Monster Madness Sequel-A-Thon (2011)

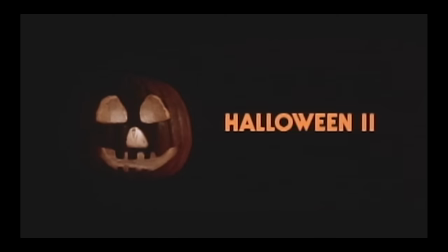[148:43]
It's nice to have that closure, but it also sort of demystifies the first movie.
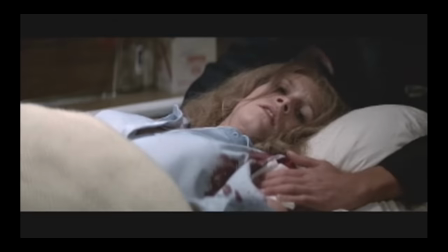[148:47]
Out of all the sequels, it's definitely the most closely connected with the original.
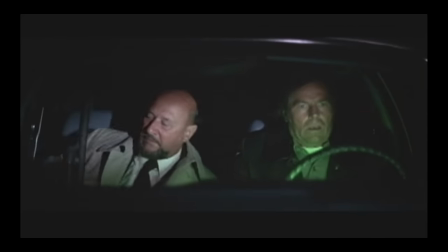[148:52]
John Carpenter returns as the writer, and all the characters that lived through the first movie are still here.
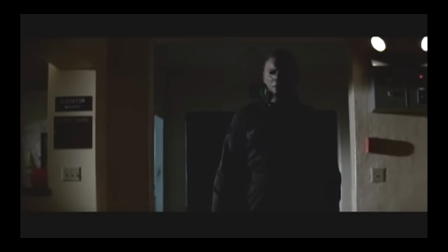[148:57]
Jamie Lee Curtis and Donald Pleasance naturally slip right back into their respective roles.
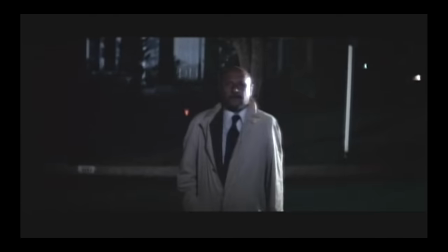[149:02]
The biggest connection with the first movie is that it still takes place on the same night.
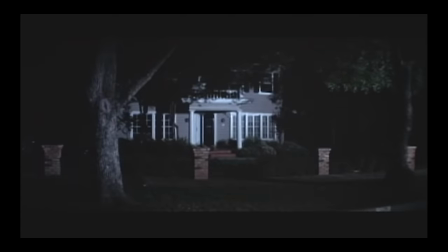[149:07]
It literally picks up right where it left off.
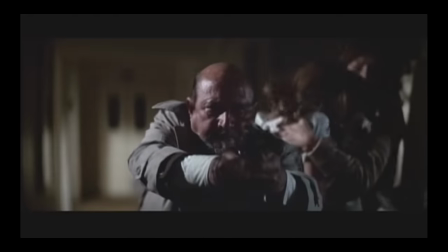[149:10]
Dr. Loomis is running around trying to find Michael Myers again, knowing that he's dealing with a bulletproof killer whose essence is that of pure evil.
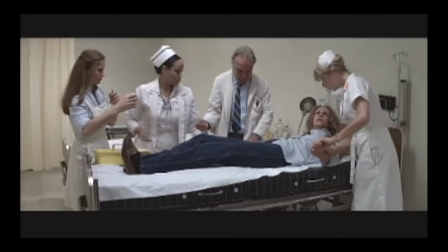[149:18] No man could take 6 months. I've told you this isn't a man.
Laurie Strode has been taken to a hospital after her traumatic experience.
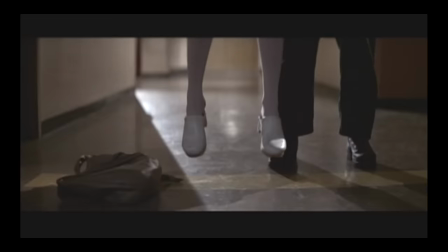[149:26]
Michael's going around stalking and killing random people until it's revealed that Laurie was
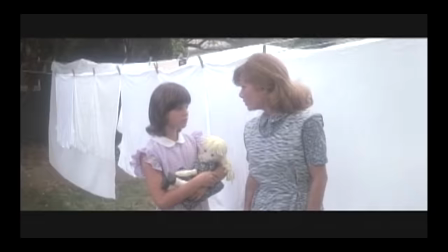[149:31]
adopted by the Strode family and that she is really the second sister of Michael Myers.
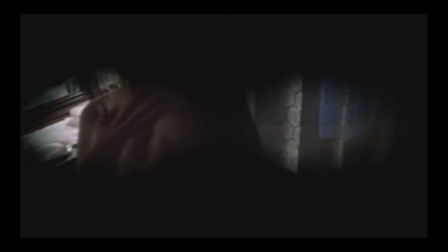[149:36]
He killed his first sister in the beginning of the first movie, so now he's trying to finish the job and kill Laurie too.
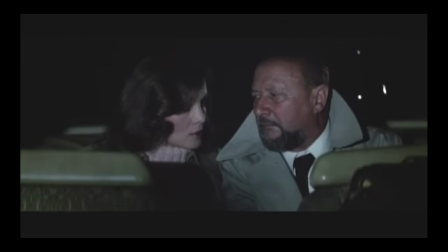[149:43] That's Michael Myers' sister.
Again, it may have demystified some of the motives behind him.
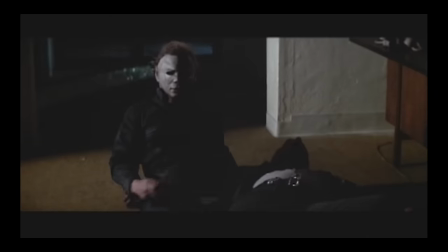[149:49]
I think usually the least you know about Michael Myers, the better. But it is a sequel, so they needed to come up with some new kind of twists.
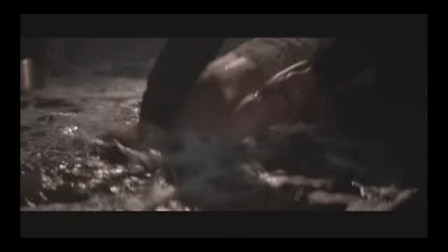[149:56]
Michael Myers kills people in new ways by shoving someone's face into boiling hot water and jamming a needle into someone's head.
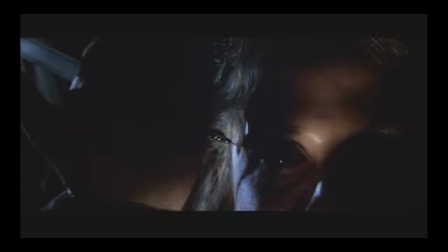[150:04]
It makes you cringe and reminds you how the first movie didn't really need to show much of the murders.
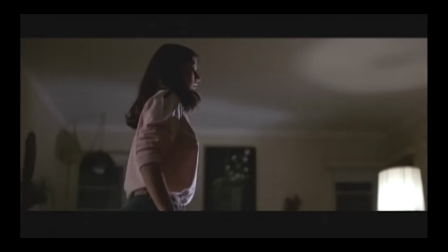[150:09]
This is the beginning of a long tradition where each film has to try to up the ante.
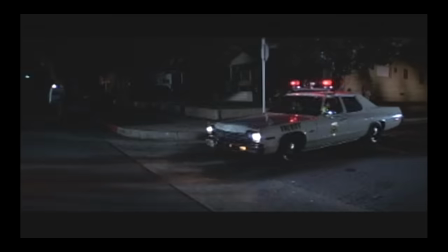[150:13]
One part I have mixed feelings about is when Loomis finds a trick-or-treater who happens to be wearing the same Michael Myers costume.
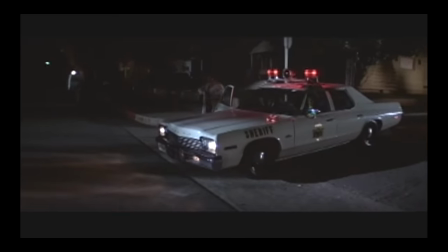[150:21]
I like the idea that it acknowledges that this is Halloween night and there's a lot of people walking around dressed up,
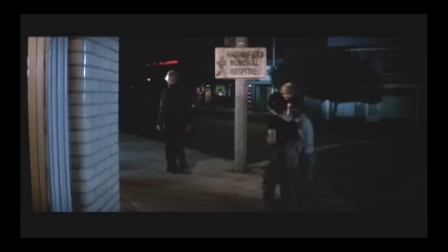[150:27]
so that gives a reason why Michael Myers can be so difficult to spot. But Michael's costume was so unique.
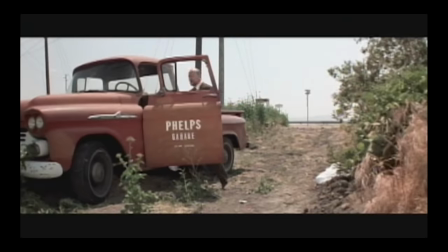[150:34]
In the first movie, he stole the mask from a store and he took the boiler suit from a worker who he killed on the side of the street.
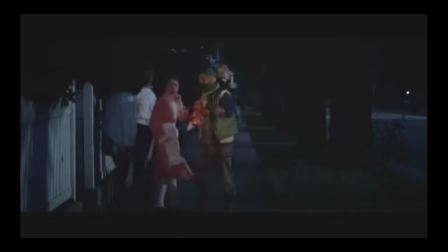[150:40]
It makes sense that some other random person could have found the same mask, but how did they come up with the idea to wear the same boiler suit?
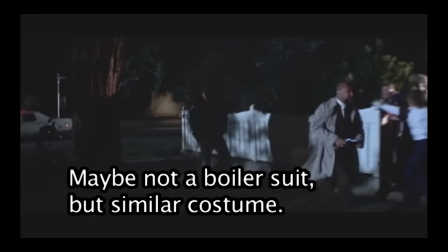[150:48]
He couldn't have been imitating Michael Myers on purpose because there's no way he could have known yet.
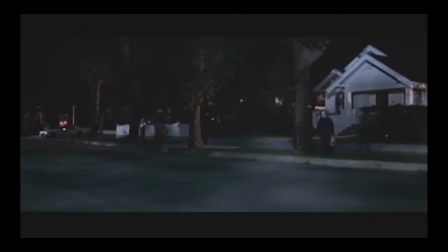[150:53]
This is still the first night.
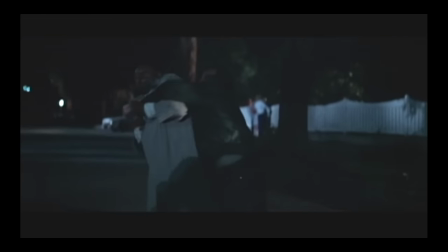[150:54]
The one thing I love about this scene that I find hysterical is when the police car hits him, rams him into a van, and explodes.
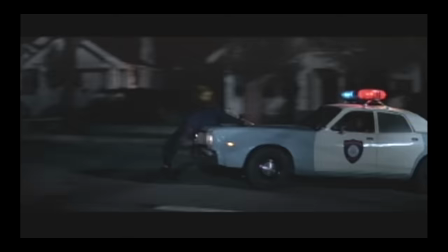[151:02]
It comes out of nowhere. The guy was just walking across the street.
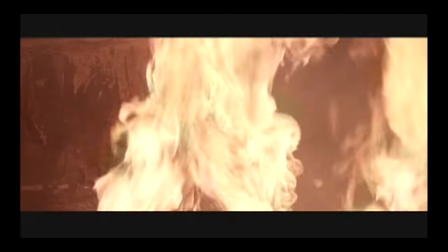[151:06]
I thought the cop did it on purpose, deciding to take a chance on this innocent person in case it was really Michael, which I thought was dark and humorous.
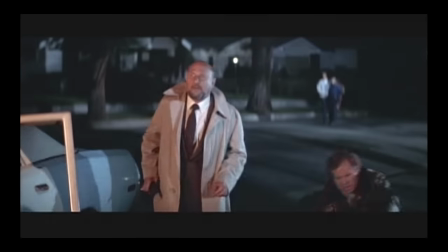[151:14]
But the cop comments that he didn't see him.
He came out of nowhere.
What a fucking idiot.
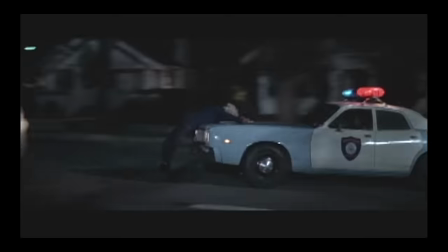[151:20]
So what if the guy wasn't in the street? Would he have just crashed into the van? I also like this guy.
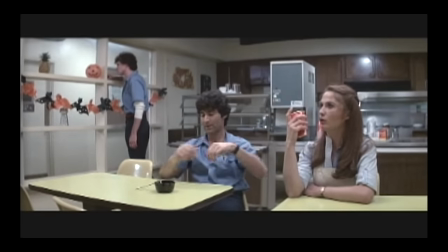[151:27]
He's funny.
Every other word you say is either hell or shit or damn. Sorry.
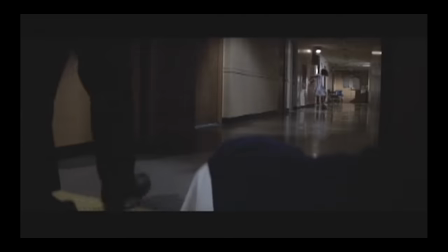[151:34] I guess I just fuck up all the time.
In the last act, Michael chases Laurie through the hospital. It's not as good as the first chase. I'm not sure exactly why, but I'll try to explain the best I can.
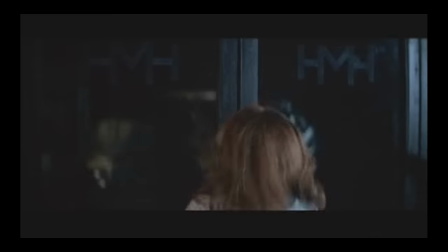[151:46]
I guess because it follows many of the same routines, like when Laurie bangs on the door for someone to let her in, and Michael slowly comes toward her. In the first movie, the fact that Michael takes his time is legitimately creepy, but now it feels like something's off.
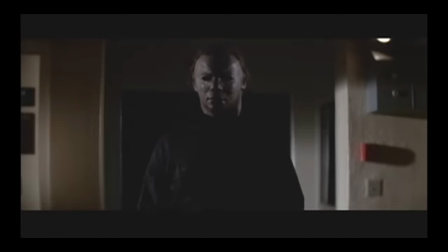[152:00]
It feels like he should just hurry up if he wants to kill her. I know that would defy the rules if he ran, but it's a tricky subject.
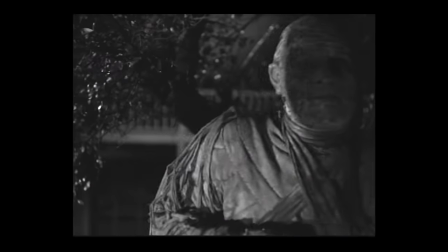[152:07]
It goes all the way back to the Universal Mummy sequels in the 40s, when the mummy Karras would always follow people while literally dragging his feet.
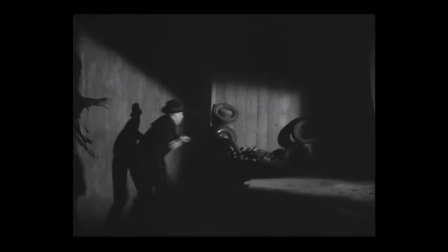[152:15]
The mummy moves so slow, but somehow always manages to catch up to its victims.
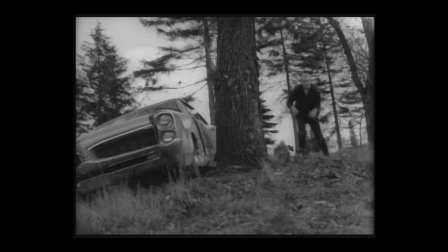[152:21]
Since then, slow-moving killers have been common, like the zombies from Night of the Living Dead, and subsequent slasher villains like Jason Voorhees.
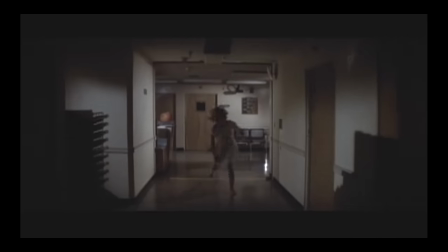[152:29]
They tried to counteract this by raising the stakes. Laurie can't move as fast because of the injuries she took.
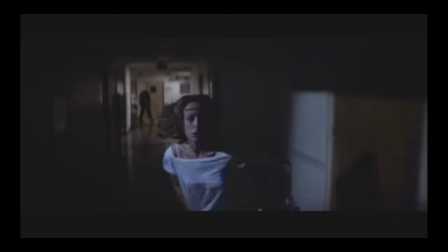[152:35]
They also changed the setting from a neighborhood to a hospital. I'm not sure if that helped any.
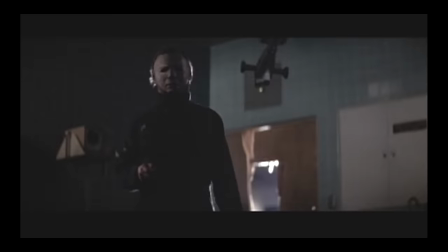[152:41]
I think it makes it less scary. Because we see Michael more often than we should. He's out in the open, walking down long hallways.
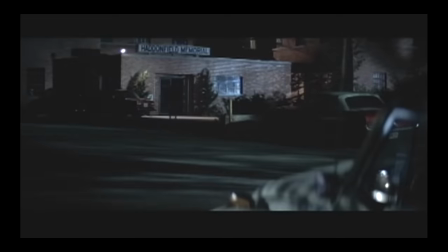[152:48]
It also seems like a hospital is a place where she should have been more safe.